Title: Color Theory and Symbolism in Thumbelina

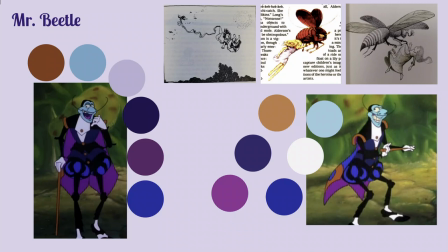[15:34]
So she escapes from the toads and immediately is accosted by Mr. Beetle and in the stories he's either described as a cockchafer, a maybug, or just a Beatle, and he's played by the guy who plays Iago,
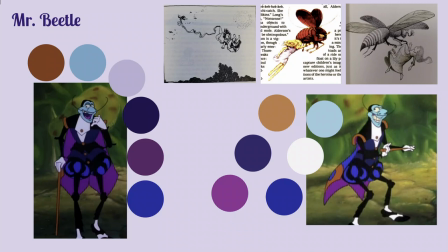[15:53]
who has recently passed away, Gilbert Gottfried, unfortunately. So in the story, he hums her praises, he tells her that she's very pretty, even though she's not like a bug, and when he brings her home, there's a bunch of bugs who decide that she's not pretty,
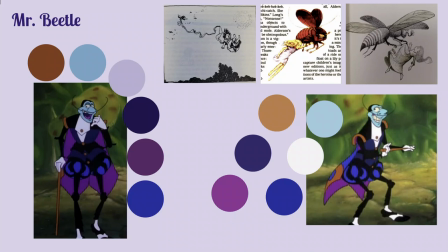[16:12]
and depending on the version, either he comes around to how they feel and realizes she's not pretty or he still thinks she's pretty but he succumbs to the peer pressure and lets her go anyway um and they make a point of being like but Thumbelina was actually so pretty like a rose petal
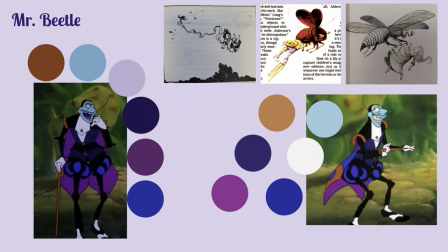[16:31]
it doesn't matter so Mr. Beetle uh in Don Blue's version is wearing all of this purple and indigo and dark blue and he himself is also this pale blue.
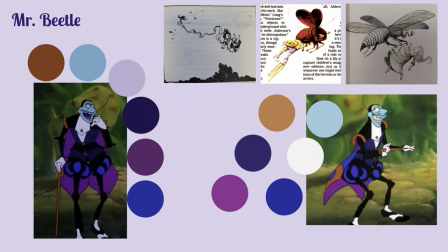[16:44]
So he flatters Thumbelina, he tells her he loves her voice, and then he makes a deal with her that he ultimately does not follow through on his end of. He tells her that if she sings for him, he will take her up into the sky so that she can see where her house is.
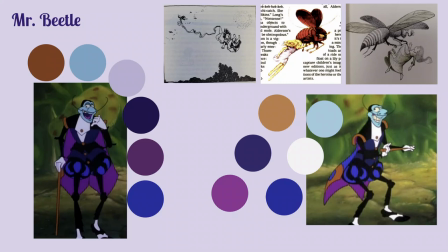[17:00]
And he takes her to the beetle ball
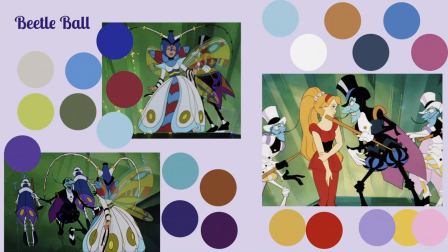[17:06]
in which she has all of this outfit on because he's trying to disguise her make her look like a beetle right so according to Biren the eye of the insect responds to the yellow region of the spectrum but not the red and is sensitive to
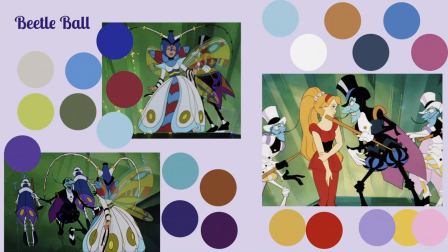[17:26]
the green blue and violet up onto the energy of ultraviolet and so So they prefer blue overall. So she's wearing this white and blue with yellow and red accent dress, right?
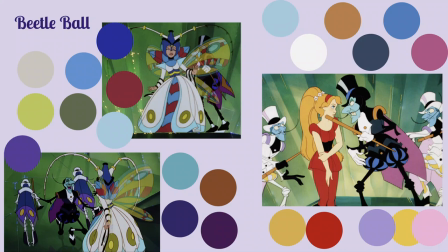[17:41]
But they can't see the red. And the red is, like I said, representative of happiness. And the yellow is joy. So she's out here. She's having a great time. She's performing. She's doing exactly what he said. She's getting all of this praise, which she loves.
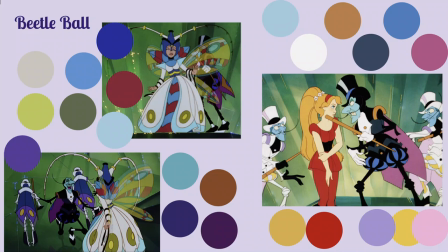[17:57]
And she's, you know, wearing white performance. Um, but ultimately when the costume comes off, um, they all tell her she's ugly, they tell her she's worthless, uh, they just insult her so much.
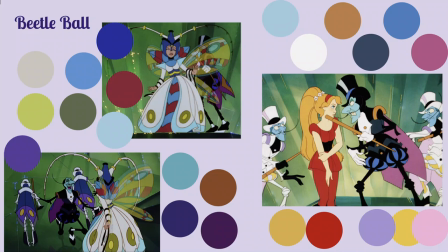[18:14]
And she's wearing all of this red underneath and it's revealed that she was only there for his happiness and she was only there because he wanted things from her. and um they don't like that very much and
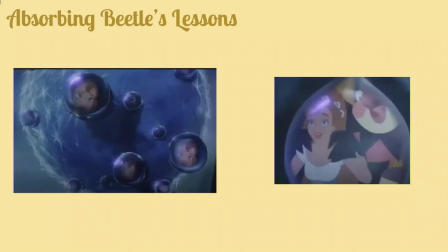[18:28]
she's very unhappy so she goes and she cries and all of these raindrops are representative of all those people's opinions and Giacomo blows them all away and is like listen you shouldn't care what other people think about you because
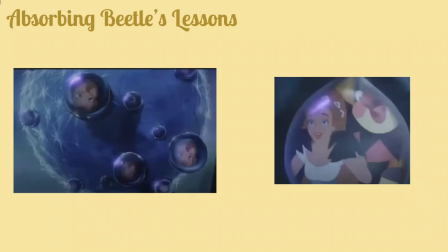[18:44]
Cornelius loves you and you should care what he thinks about you so so far she's learned from the toads that, you know, not everybody's going to have your best interest in mind. Just because somebody says that they like you doesn't mean that they actually want to do good things with you.
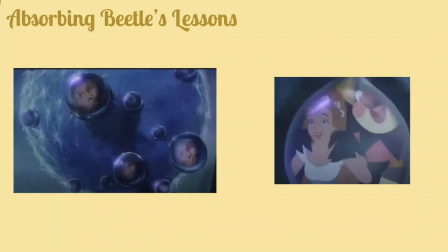[19:01]
And from the beetle, she learns that everybody's going to have opinions of you, but you should only care about the opinions of people who actually truly care about you.
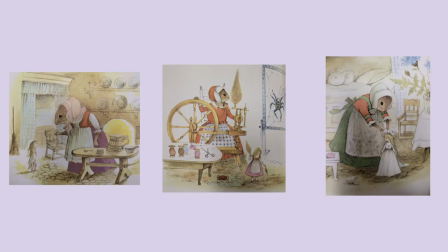[19:10]
So now we get into Mrs. Mouse, Mrs. Fieldmouse. And in the original fairy tale, she's described as a good-natured, kind old fieldmouse. But then they proceed to show you all the reasons why she's not good-natured.
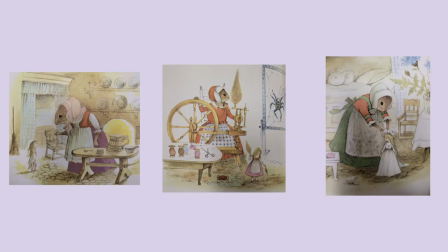[19:31]
When Thumbelina wants to leave, she realizes that she can't because it would vex the old fieldmouse. It would make her sad. It would grieve her. And then when she tries to refuse to marry the mole.